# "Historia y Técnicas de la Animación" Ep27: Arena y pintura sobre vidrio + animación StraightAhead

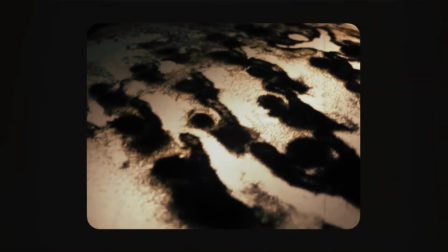503s
La mejor manera de iluminar una superficie grande uniformemente es con una luz a cada lado de la
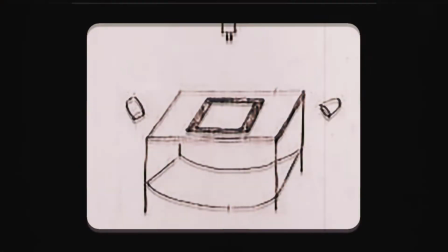508s
mesa apuntando hacia el piso y rebotando hacia la parte inferior de la superficie de trabajo,
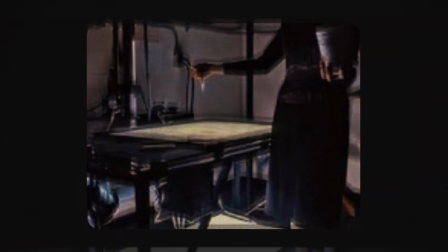513s
desde una pieza curva de cartón blanco que se encuentra directamente debajo, apoyada en el piso. Un beneficio secundario de esta iluminación indirecta es que no se está mirando directamente a una lámpara mientras se trabaja.
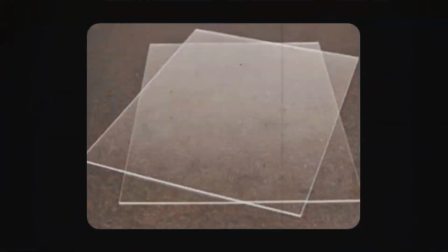524s
Al elegir el vidrio, no es conveniente el plexiglás, ya que con la fricción y el roce, este acumula electricidad estática, lo que hace que los granos de arena salten.
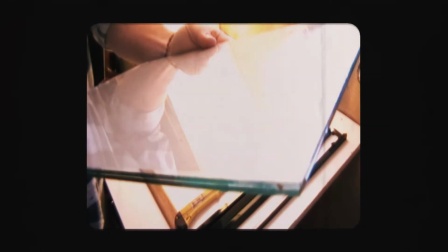532s
El mejor vidrio, aunque es costoso, es el ópalo brillante o vidrio lechoso. Es vidrio transparente con un lado blanco muy delgado.
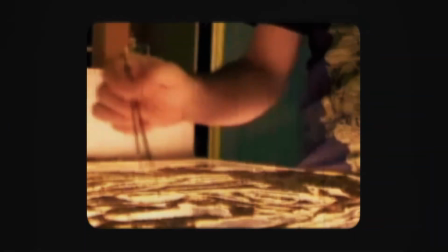539s
La mejor herramienta para empujar la arena es una brocha medianamente rígida.
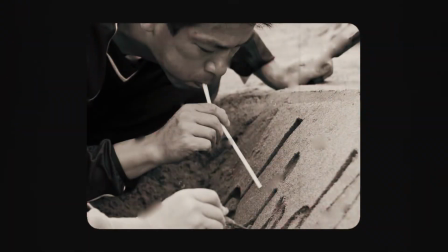543s
Otra herramienta muy útil son los sorbetes, con los que se puede succionar y usarlos como aspiradora para recoger pedazos de arena.
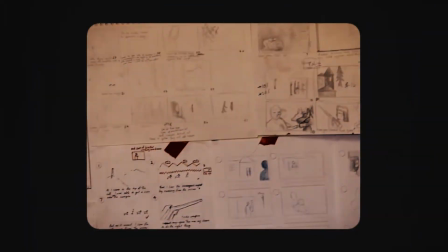549s
Es importante hacer un guión gráfico bien detallado, ya que esta técnica juega mucho con la improvisación y se puede terminar con resultados no deseados.
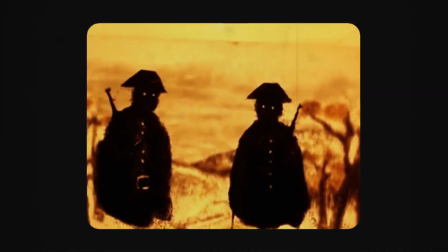556s
Se pueden usar tintas en una segunda capa de vidrio para combinar el color con la animación de arena.
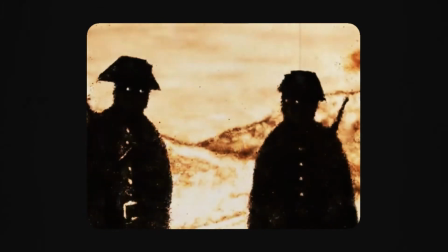561s
Es difícil hacer algo detallado de esta manera, pero le puede dar a la animación una dimensión extra.
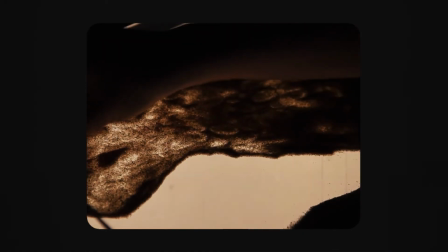566s
En estos casos es mejor iluminar también por la parte superior de la superficie. Cuando se trabaja con arena, es mejor usar una capa delgada del material sobre el vidrio.
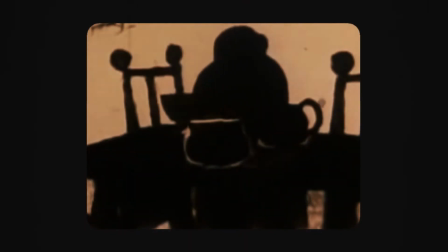574s
Esto permite controlar la calidad tonal de la imagen. personaje, lo que a su vez le dará a la animación un mayor sentido de la forma.
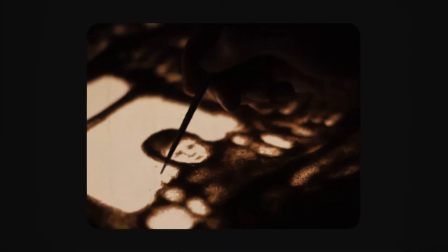580s
Además de los dedos, los pinceles y los palillos de madera, también son herramientas muy útiles para mover la arena.
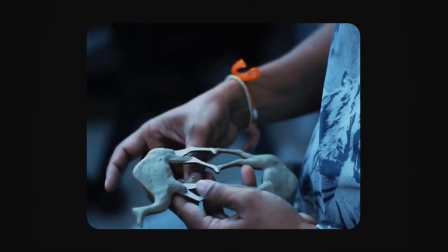585s
Los stencils pueden servir para definir la forma, especialmente en los detalles del fondo.
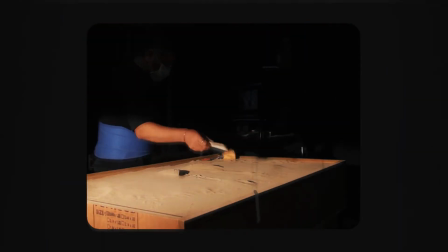589s
Si el trabajo esté iluminado desde arriba, las texturas pueden crearse presionando objetos sobre la arena.
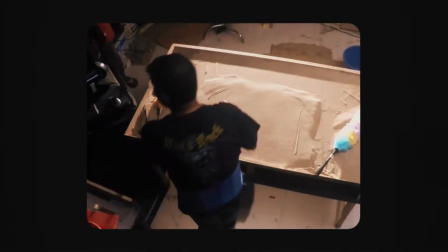594s
Por otro lado, un pequeño tamiz es una excelente forma de añadir una fina capa de arena a las áreas de sombra.
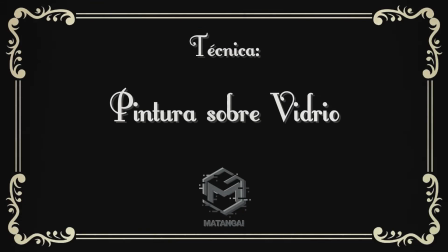600s
Pintura sobre vidrio.
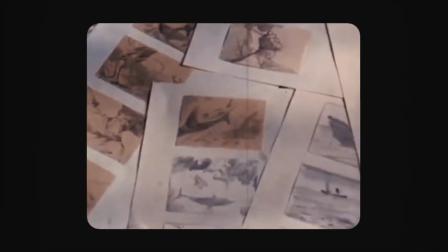601s
En esta técnica también es imprescindible realizar un storyboard para saber a dónde se debe llegar, pero el cómo es generalmente una sorpresa, buena o mala, lo que te permite improvisar.
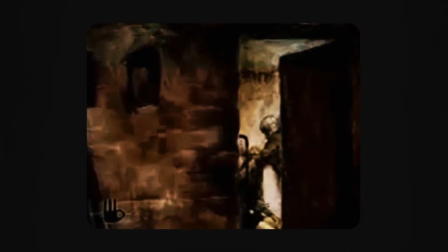610s
Es recomendable usar pintura a base de agua no tóxica y sin olor, como el gouache de Pelican mezclado con glicerina.
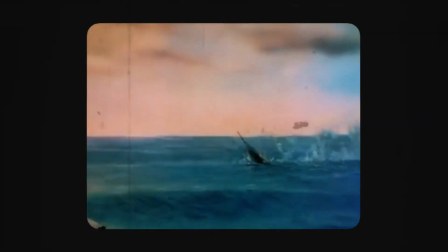616s
La iluminación superior le dará más brillo a los colores, mientras que la iluminación inferior los silenciará.
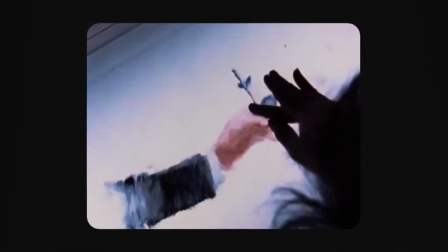621s
También hay que pensar si se quiere pasar incontables horas en un cuarto oscuro bajo luces calientes o incontables horas en un cuarto oscuro mirando una mesa de luz.
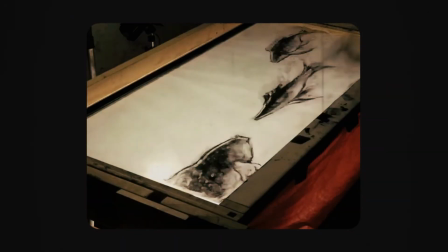629s
Si elige luz de fondo, la recomendación es tubos fluorescentes que no parpadeen y con equilibrio de color.
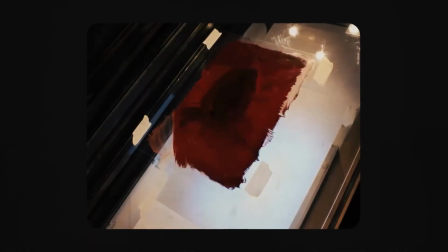634s
Las lámparas incandescentes generan demasiado calor. Para sumar o restar pintura se pueden usar los dedos, pero también herramientas como pinceles, hisopos, palitos pequeños o tejidos.
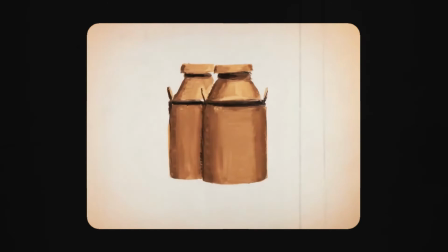643s
Las texturas se pueden crear con esponjas, telas de encaje o guantes de goma estampado.
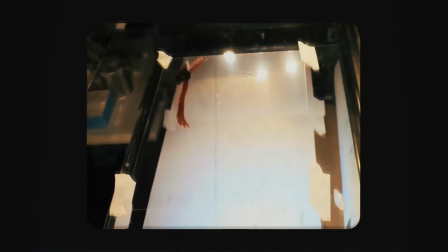647s
No se debe tratar cada fotograma como si fuera el último, y no es conveniente destruir el último fotograma hasta que se haya esbozado el siguiente. La pintura sobre vidrio es ideal para metamorfosis, transiciones de escenas animadas, secuencias de sueño y peces, o para primeros planos que rara vez se utilizan en animación.
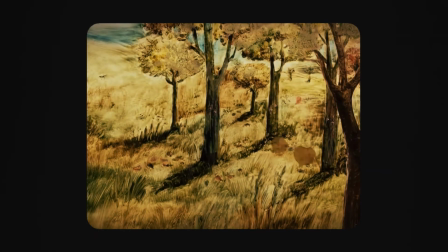662s
Al utilizar dos vidrios, uno para el fondo y otro para los personajes principales,
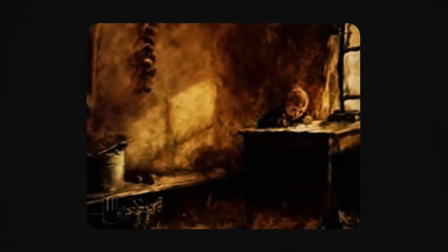666s
se debe tener en cuenta una forma sencilla para deslizar el vidrio superior hacia un lado si quisiera trabajar el vidrio inferior,
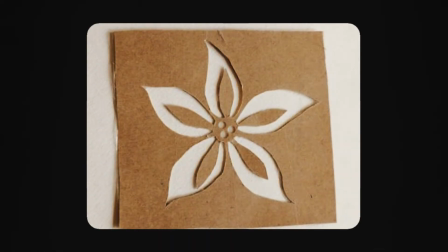672s
manteniendo el registro. Se pueden usar plantillas de cartón para mantener constantes las formas y los tamaños de las figuras.
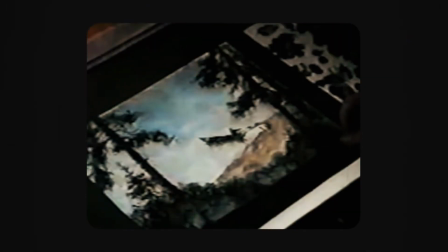678s
También se pueden usar diseños previamente preparados cuando una toma se va a usar dos o más veces.
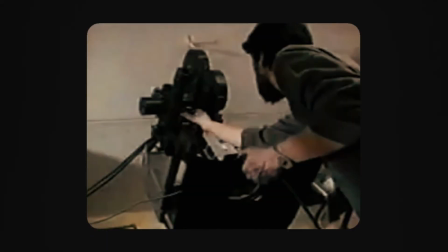683s
La escasez de tiempo de la producción cinematográfica no permite la oportunidad de lograr la calidad de una pintura al óleo terminada en cada toma, pero en ese caso es más importante la fluidez de la animación que cada cuadro individual.
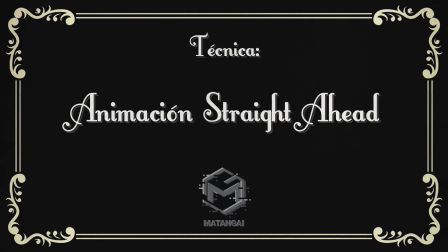694s
La animación straight ahead o animación directa es un término usado en animación que se refiere a un método que usa
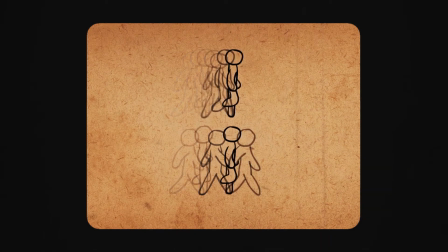699s
solo la primera pose clave de un personaje y luego continúa dibujándolo para crear el movimiento deseado.
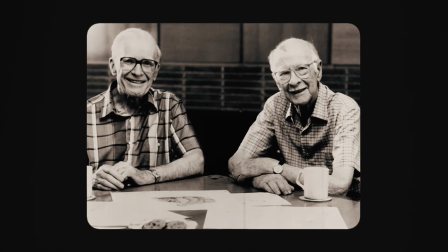705s
Se mencionó por primera vez en el libro de 1981 de Ollie Johnson y Frank Thomas, The Illusion of Life, y forma parte de los 12 principios básicos de la animación.
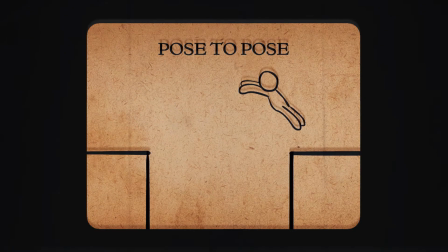713s
Contrasta con la animación pose a pose, ya que no utiliza intermedio. La acción directa se llama así porque el animador literalmente trabaja directamente desde el primer dibujo de la escena.
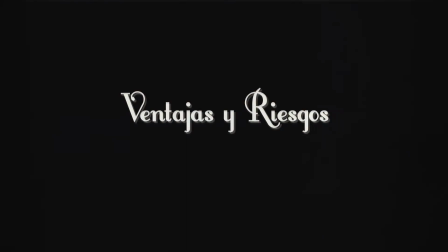722s
Ventajas y riesgos. La animación directa se usa principalmente para acciones salvajes y rápidas, donde la espontaneidad es importante.
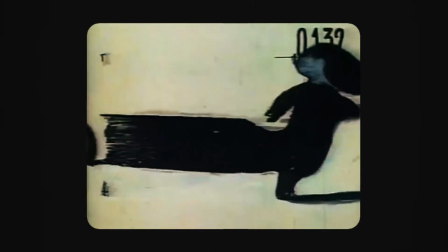730s
Debido a que el animador no tiene una guía real para el destino de la acción, la forma de un personaje puede comenzar a encogerse o crecer,
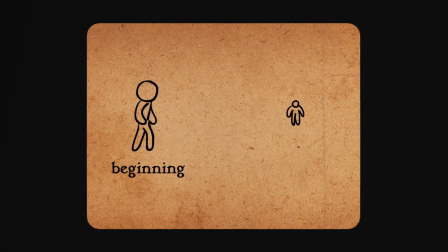736s
y el animador no tendrá idea de lo que sucedió hasta que haya terminado. Aunque esta técnica es mucho más espontánea y creativa, puede generar resultados imprecisos.
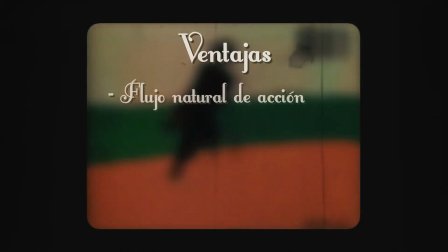744s
Las ventajas son varias. El animador obtiene un flujo natural de acción fluida y espontánea.
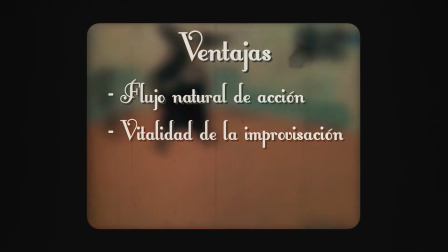749s
Tiene la vitalidad de la improvisación.